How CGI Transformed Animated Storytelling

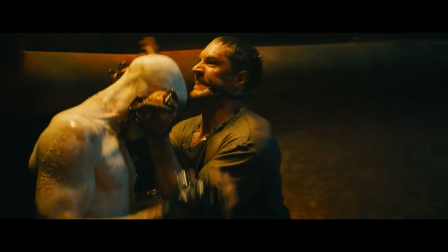511s
Yeah, 3D animated movies have a lot in common with action blockbusters nowadays.
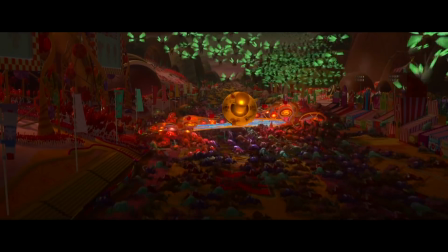516s
And that's because it's a lot easier to make things move in computer-generated animation than it is in hand-drawn animation.
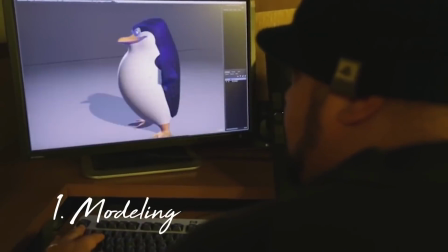522s
Here's a couple of reasons why. Modeling. When you animate in 3D, you don't draw every frame.
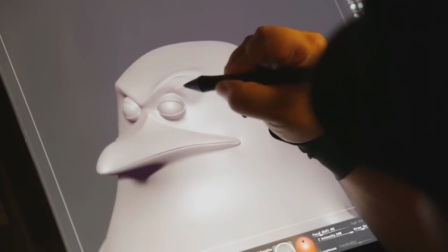527s
Instead, you create a model of the character,
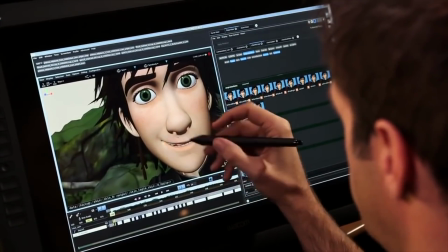530s
tell the computer what the model will look like at the beginning of a movement and at the end of a movement, and the computer just fills in the rest of the frames.
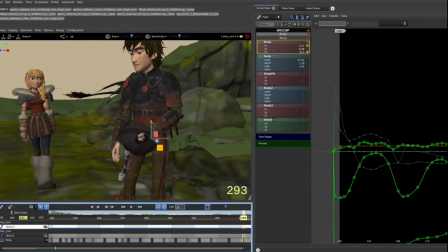536s
It's a huge time saver and gives the animator a lot more control and flexibility over what they animate.
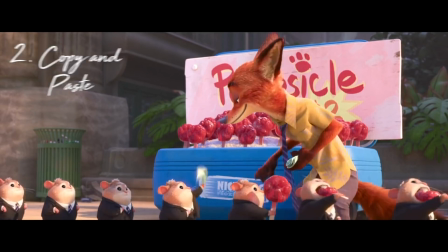542s
Copy and paste. 3D animators can duplicate a moving object with the click of a button on the computer.
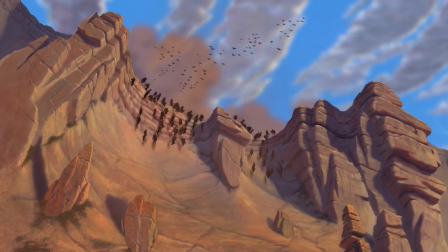548s
That's why even the hand-drawn Disney movies incorporated CGI in the movies whenever there was a horde of something,
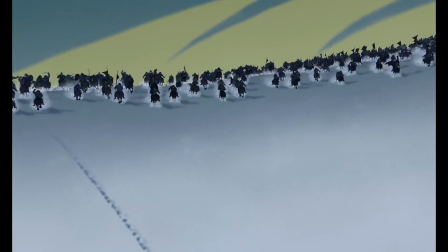554s
like the wildebeests in The Lion King, the Huns in Mulan, or the Hydra in Hercules.
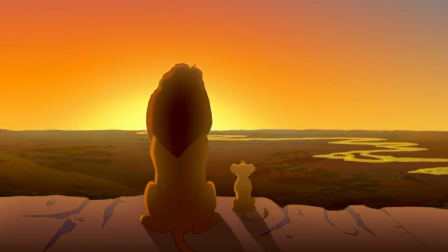560s
In this shot from The Lion King, you can see the animation sort of straining to pull off this circular motion.
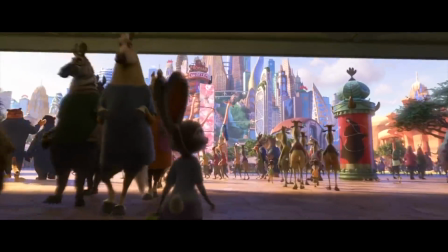567s
That's a hard shot to animate in hand-drawn animation. But in 3D, it's really easy because you're not animating animating the character.
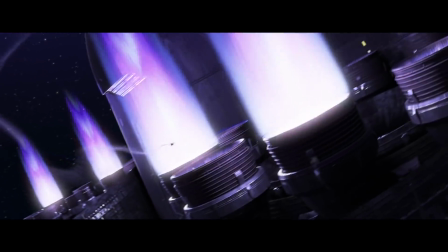574s
You're animating the camera. Doing this, you can have sequences where the camera pans and dollies and swoops and twists and everything in between relatively easily.
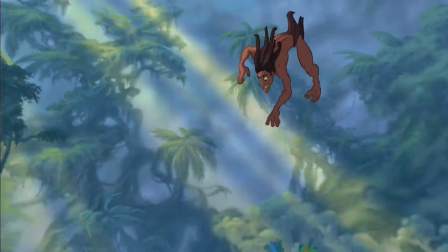582s
Again, Disney incorporated this in their hand-drawn films for certain scenes, like this one of Tarzan swinging and surfing through the jungle.
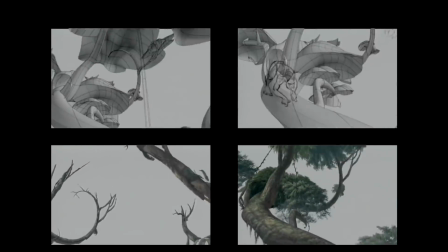590s
This is an effect called deep canvas that allowed them to move the camera around while painting the branches of the trees, and then drawing the animations for the character by hand.
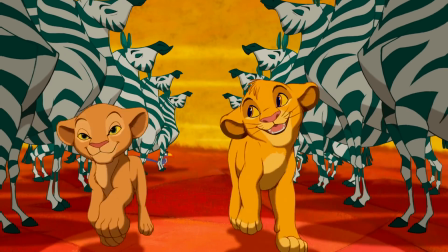599s
Now, there's still a ton of movement in hand-drawn Disney movies, particularly during the songs, but the point here is that it's just a lot easier to do it on a computer.
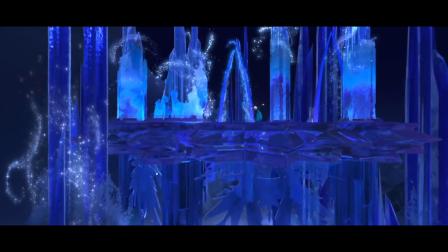607s
And this has a ton of storytelling ramifications, because with a greater ability for movement,
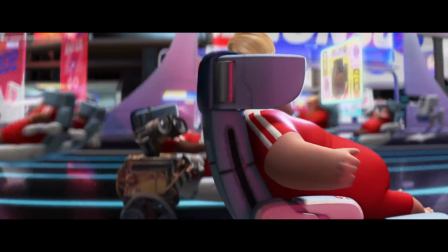613s
many studios started setting their stories in places that could take advantage of that movement.
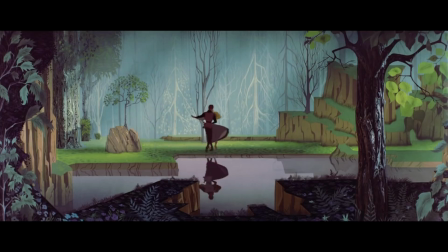618s
We move from the mostly rural environments of Disney movies to bustling cities.
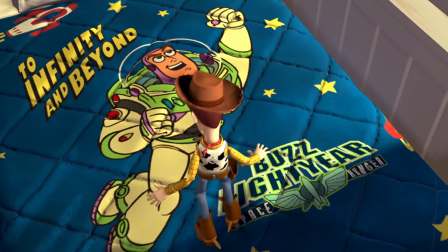623s
Cowboys were out and space rangers were in, so to speak.
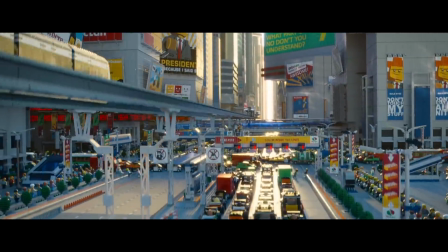626s
But it's important to note that it's a lot easier to animate movement when it has some order to it, as opposed to being totally chaotic.
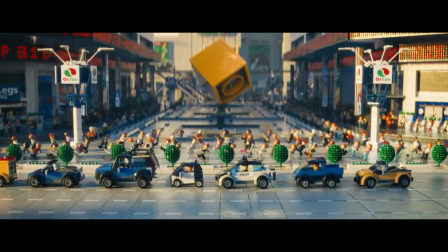633s
So we end up with worlds that move like clockwork.
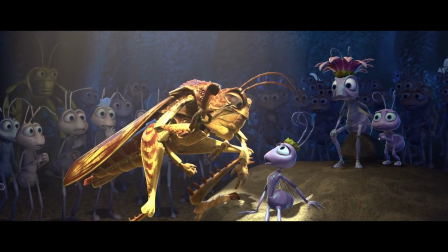636s
From that, it's logical that these settings produce characters and conflicts centered around conformity versus individuality.
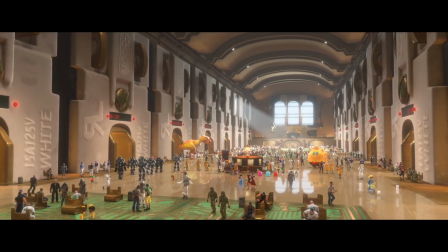643s
The medium often influenced the setting, and within the setting, the characters, themes, and conflicts are implied.
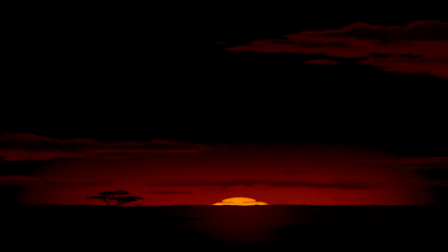650s
I love the old Disney movies, but when they were the only game in town,
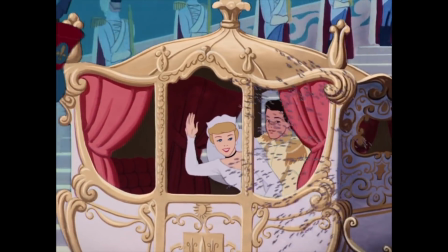654s
their thematic possibilities were narrowed by their goals of creating easily digestible, conservative stories.
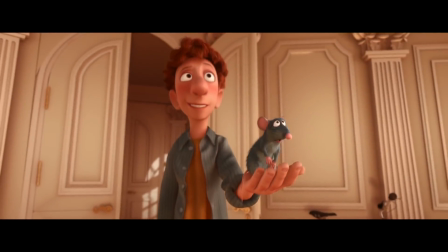660s
So I'm glad that when Pixar arrived on the scene, they didn't just put a 3D skin on the same old tales,
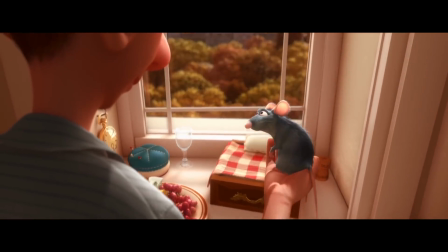666s
because children need a wide variety of nutritious stories.
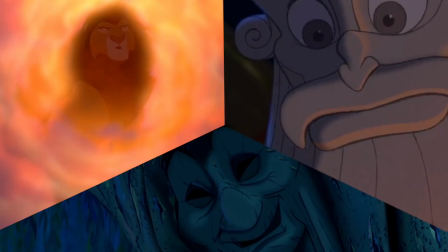670s
The old Disney movies often tell us to look at the wisdom of the past, while newer 3D movies teach us to trust in the future.
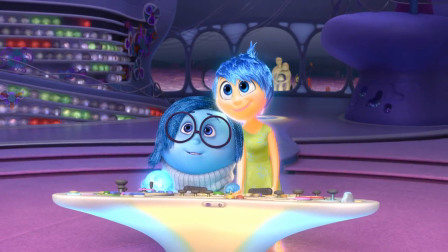677s
And like so many of these characters realize at the end of their films, we don't have to make a choice between these two perspectives, when both are vital.
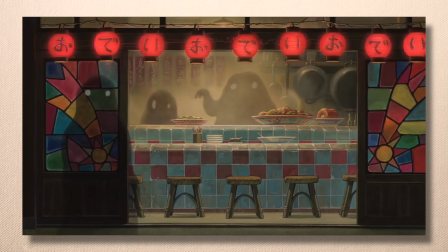689s
So this video focused on American animation, but there are plenty of other animated movies from around the world that might affect the way we think about this evolution.
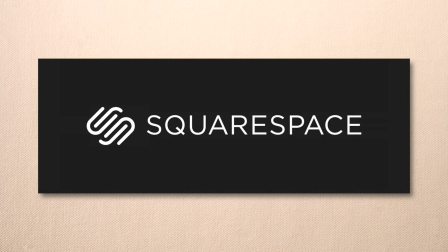697s
So if you've got one in mind, let me know in the comments below. Also, don't forget guys, if you're looking to get a new website, then I highly recommend that you do it with Squarespace.
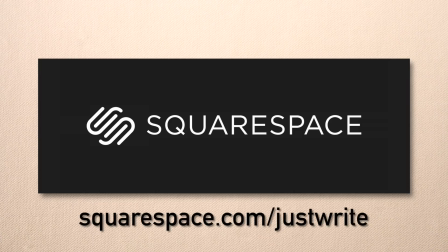706s
They've got some really beautiful templates that you can use to make a fantastic website quickly.
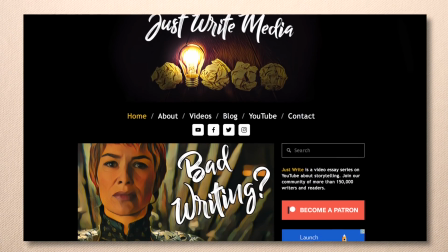711s
I used the template called 5 to make my website, but I'm sure you guys can be even more creative than I was.
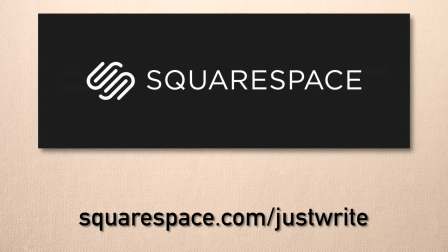716s
I want to thank Squarespace for sponsoring this video, and you guys can start your free trial today at squarespace.com, and remember to go to
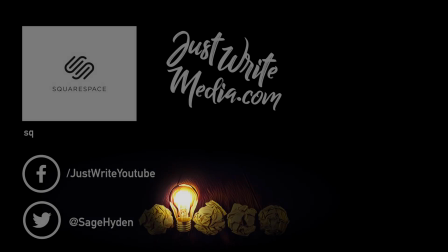723s
squarespace.com/justright to get 10% off your first purchase. Thanks for watching guys, keep writing, and I'll see you soon.
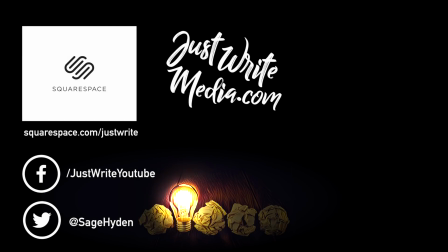729s
Bye.